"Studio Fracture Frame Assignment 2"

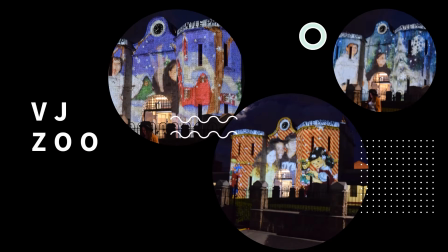Then there's Vijay Zhu who had an installation at Fremantle Prison where they use a knitting texture design and used it to connect so people could see their faces projected on the wall. So of all the installations I've been able to see them do, this was the most I had seen people engaged with in the space.
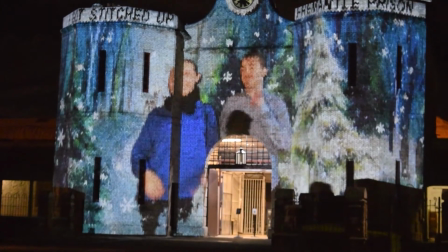And I think one of the key themes here is embodiment and going off what Brendan has often discussed in class,
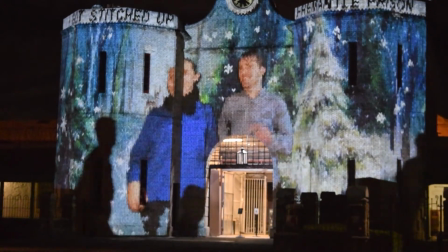you know the ever-growing trend in artworks being interactive there's this desire to be seen
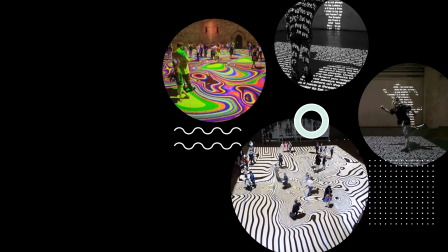and the part of the in and being part of the installation is what really captures viewers which
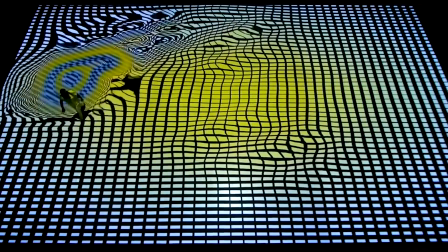Miguel Chevalier and Noto Bene visuals explore where you can see people walking
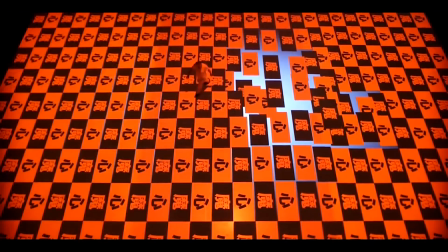across the canvas and the graphics change and the same here when people are walking through
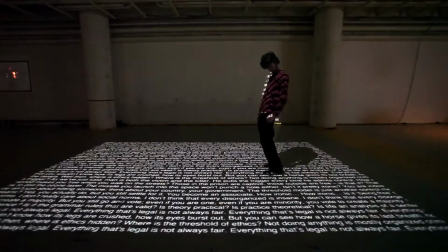the space and their shadows are changing as they're projected onto the wall so this leads
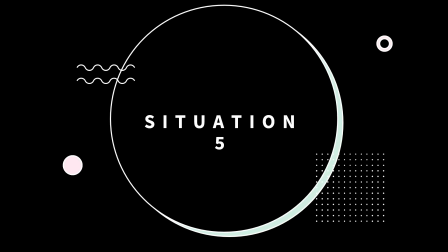us directly into situation five being that the canvas is projected onto the floor and the other image or the art itself is when the observer's shadow using a connect is projected onto the wall.
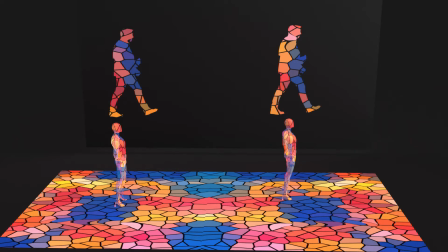So tying together the concept of embodiment and my obsession with glass art and just the beauty of the reflections of the colors,
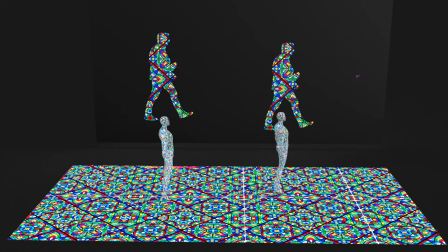the situation would be using mosaic sort of reflections,
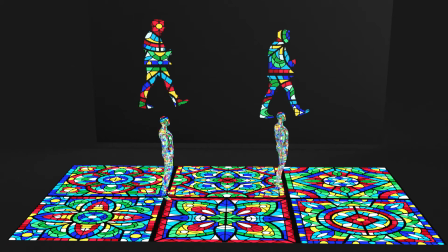sort of the idea that the mosaic was shining down onto the floor
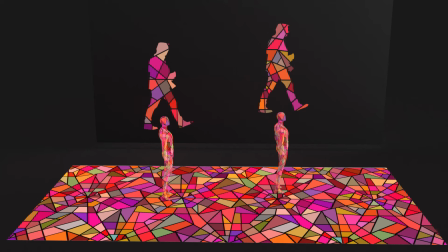and it's because of the observer's presence that the art
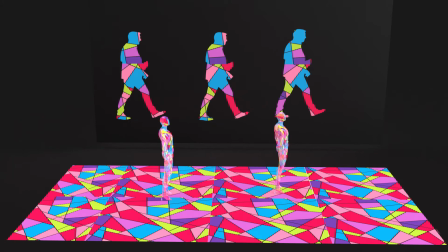itself exists. I do want to develop a little bit more on this concept of illuminating in this space and
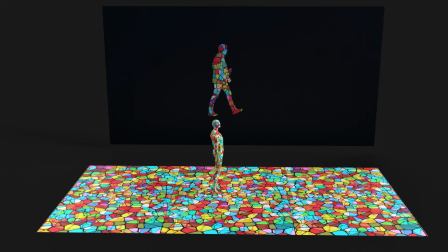how we affect that space by this concept that came from this image here,
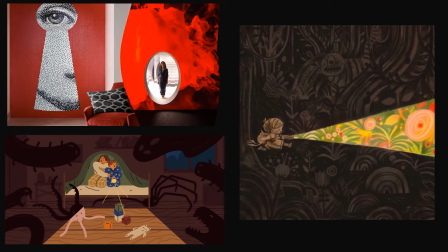being that something can seem dark like a nightmare,
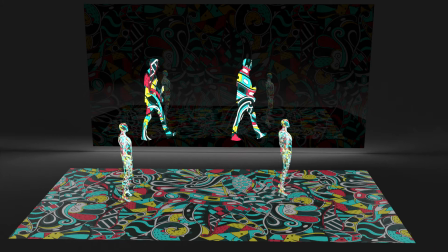but when you shine a light, it's not so bad. And this is something I further want to explore when I develop more of this situation, this idea of maybe two projectors having this within the scene and having a dark space and selling
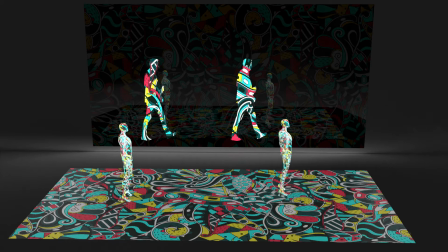the idea of that person's presence is what brings everything to light.
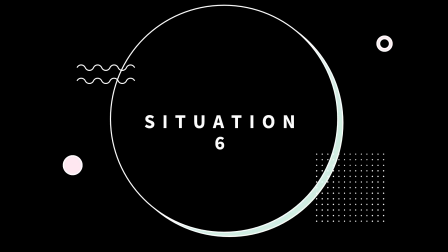For Situation 6, I would argue, is not as conceptually developed,
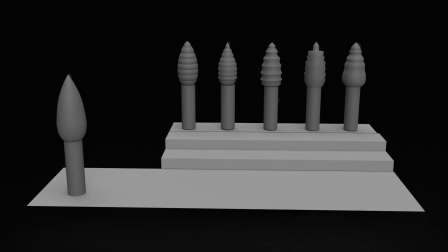but I did want to just have a play with exploring how our
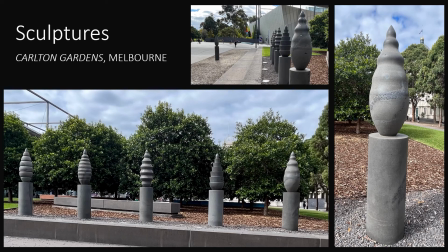understanding of a sculpture can change with the use of abstract imagery. And I came across these sculptures in the Carlton Gardens of Melbourne,
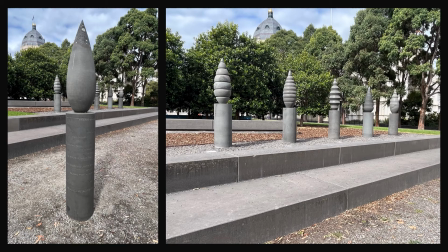which were actually designed by Akiyo Magagawe who is a Japanese-born Australian designer
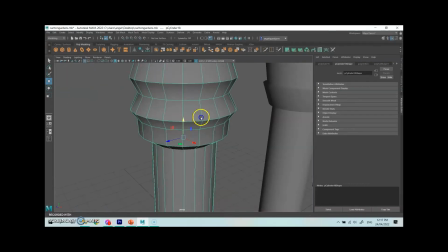and a lot of his works are based around the cerebral so reflecting on memory and
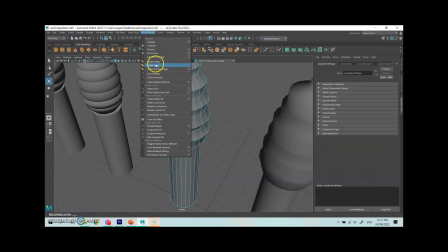time and initially in the process which I recreated these in in Maya
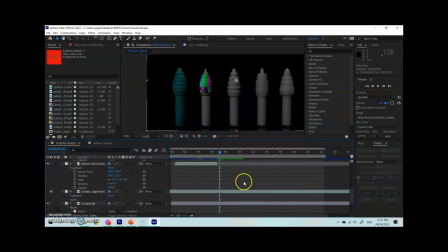and had a play with the different kinds of imagery that could just evolve or, you know, just to pop around with some ideas.